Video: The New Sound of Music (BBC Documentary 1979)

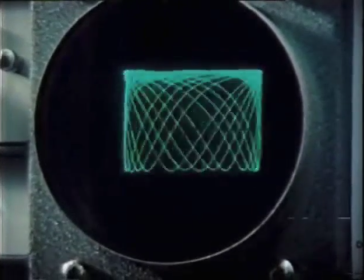[13:56]
Well, that's the sort of whistling sound that I want,
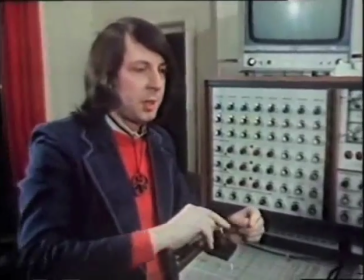[13:59]
but in order to get the idea of a vacuum motor speeding up and slowing down as they do,
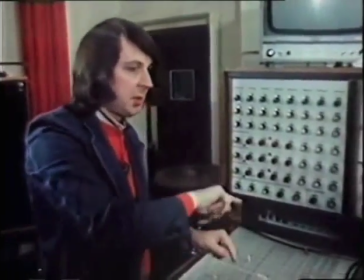[14:06]
I want to put another voltage in so that the note changes its pitch as it's sounding.
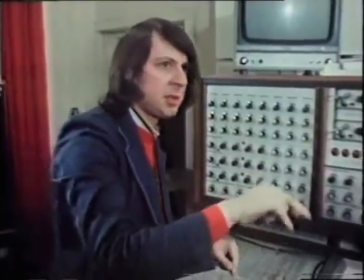[14:13]
And because this will take time, I'm going to slow the tune down a little bit.
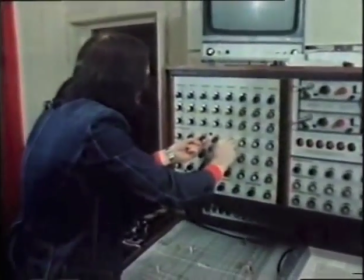[14:21]
I'm going to change the shape of the note here and introduce this .
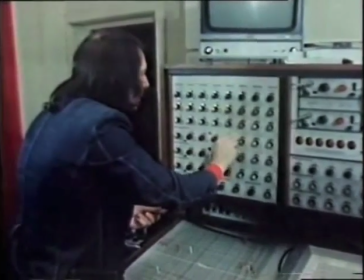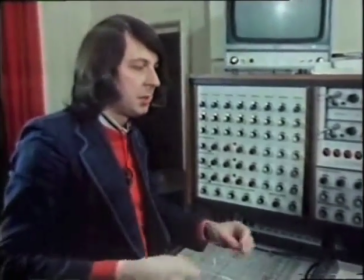[14:35]
Now that's more like a vacuum cleaner. It's got the sort of feel about it, but it still doesn't have that whirling moustache sound that I particularly want.
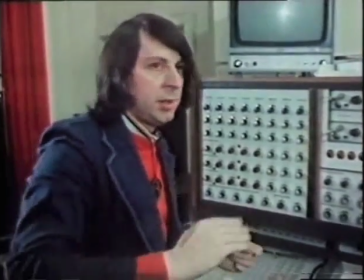[14:43]
I think the best way to achieve that is to vary the loudness of the sound very quickly with another oscillator,
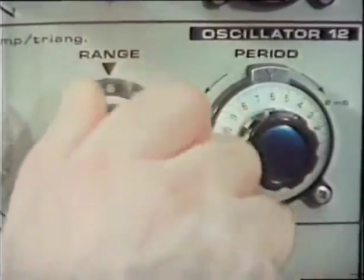[14:52]
and I can do that here. There we are.
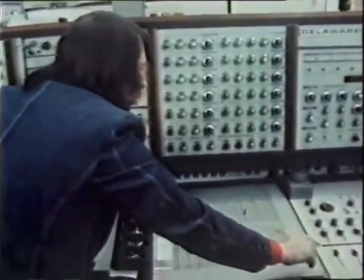[15:00]
Now, we go through once again.
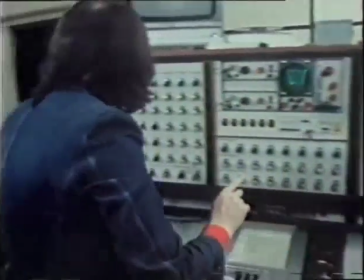[15:05]
I'm going to ask it to stop at the end, and I'm going to put a long decay.
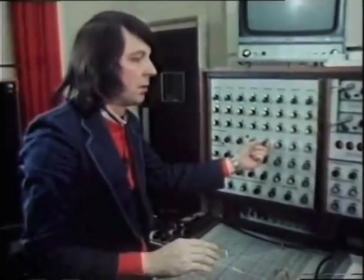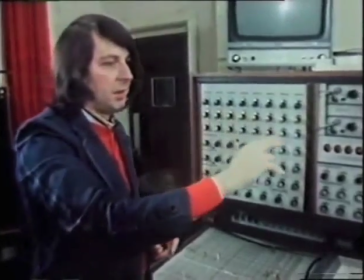[15:13]
There's a long decay. That's the sound of the mouse disappearing back into its burrow.
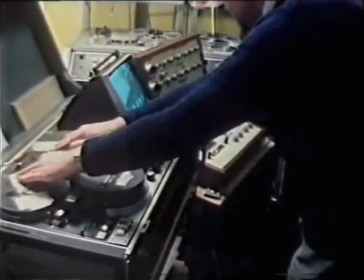[15:21]
Here, a futuristic sound is about to be created for a door in Doctor Who.
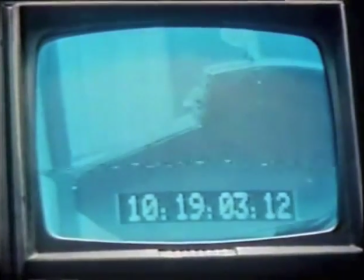[15:27]
First, the original sound in the studio.
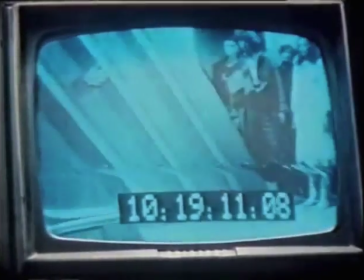[15:34] Wait here, please.
Instead of scraping along, the door must sound as if it glides.
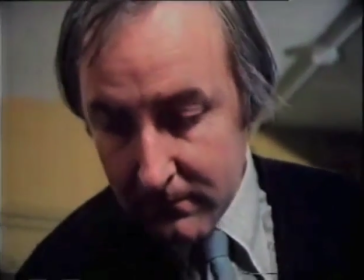[15:40]
Dick Mills first generates some white noise as part of the new sound he'll dub over the original soundtrack.
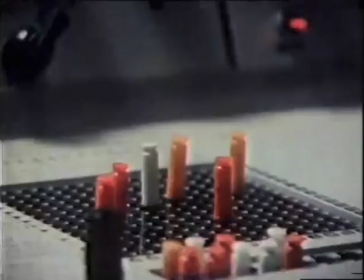[15:48]
Having timed the movement of the door, he can now modify the white noise to the precise pitch and quality he requires.
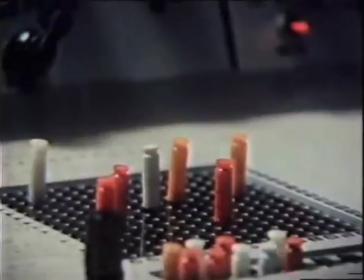[15:54]
And here it is.
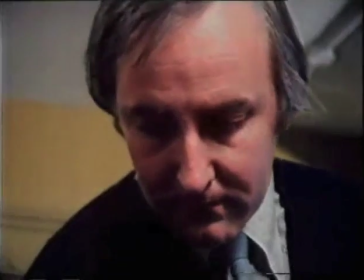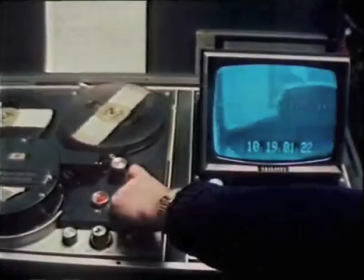[16:03] Wait here, please.
He's now ready to dub the new sound over the original.
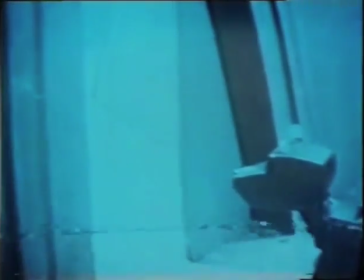[16:10] Wait here, please.
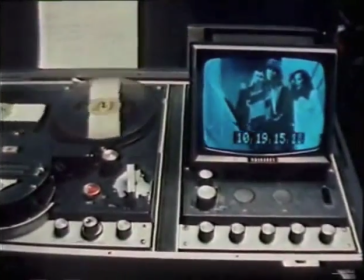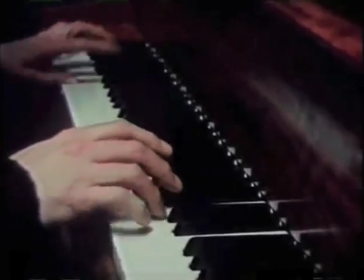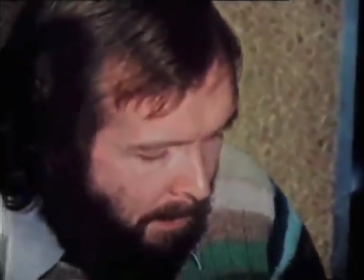[16:26]
Often the workshop composers like Roger Limb first try out their ideas on a conventional piano.
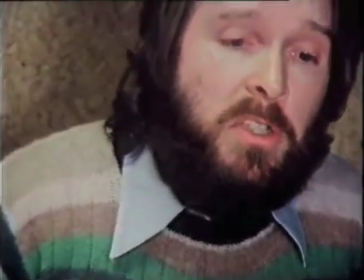[16:34] The new sound of music, the new sound of music, the new sound of music.
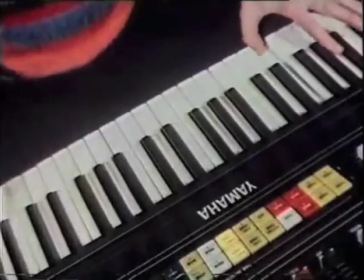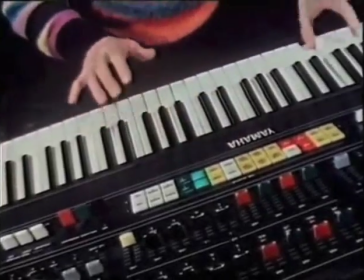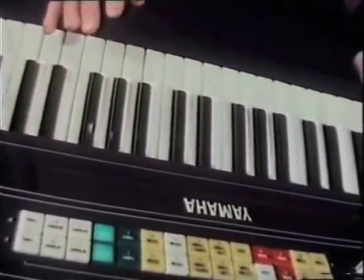[16:51]
The next stage was to experiment on a keyboard synthesizer to select the most appropriate types of sound.
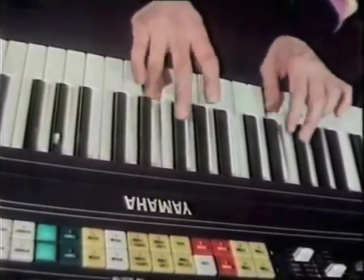[16:57]
Such instruments can not only simulate everything from a harpsichord or violin to a full brass band,
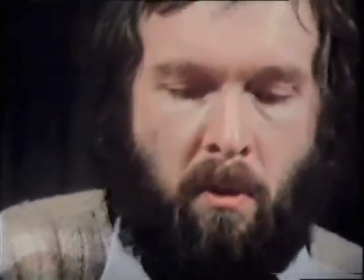[17:02]
but can also create an almost infinite variety of the shapes of sound we saw earlier.
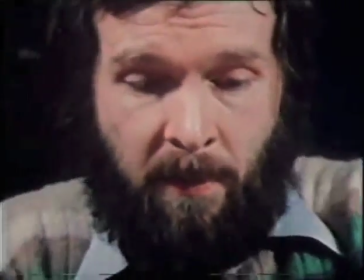[17:08]
Sounds of instruments as yet uninvented.
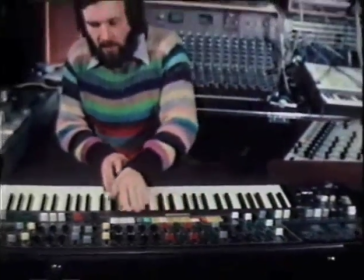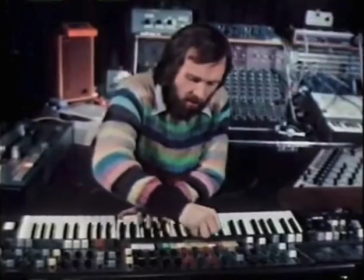[17:18]
Here, the object was to achieve some fairly wild noises which might be used as the climax for the titles of this film.
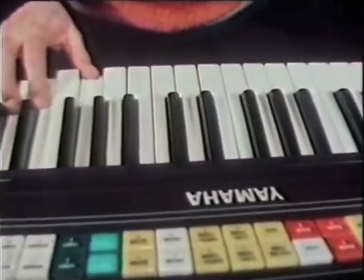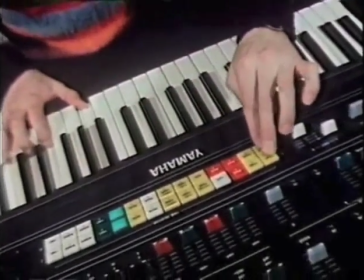[17:33]
The idea was gradually to modify a piece which would begin with conventional instruments.
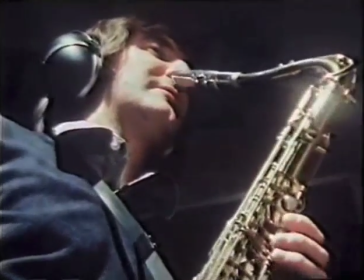[17:40] You ready, John? Ready when you are. 1, 2, 3.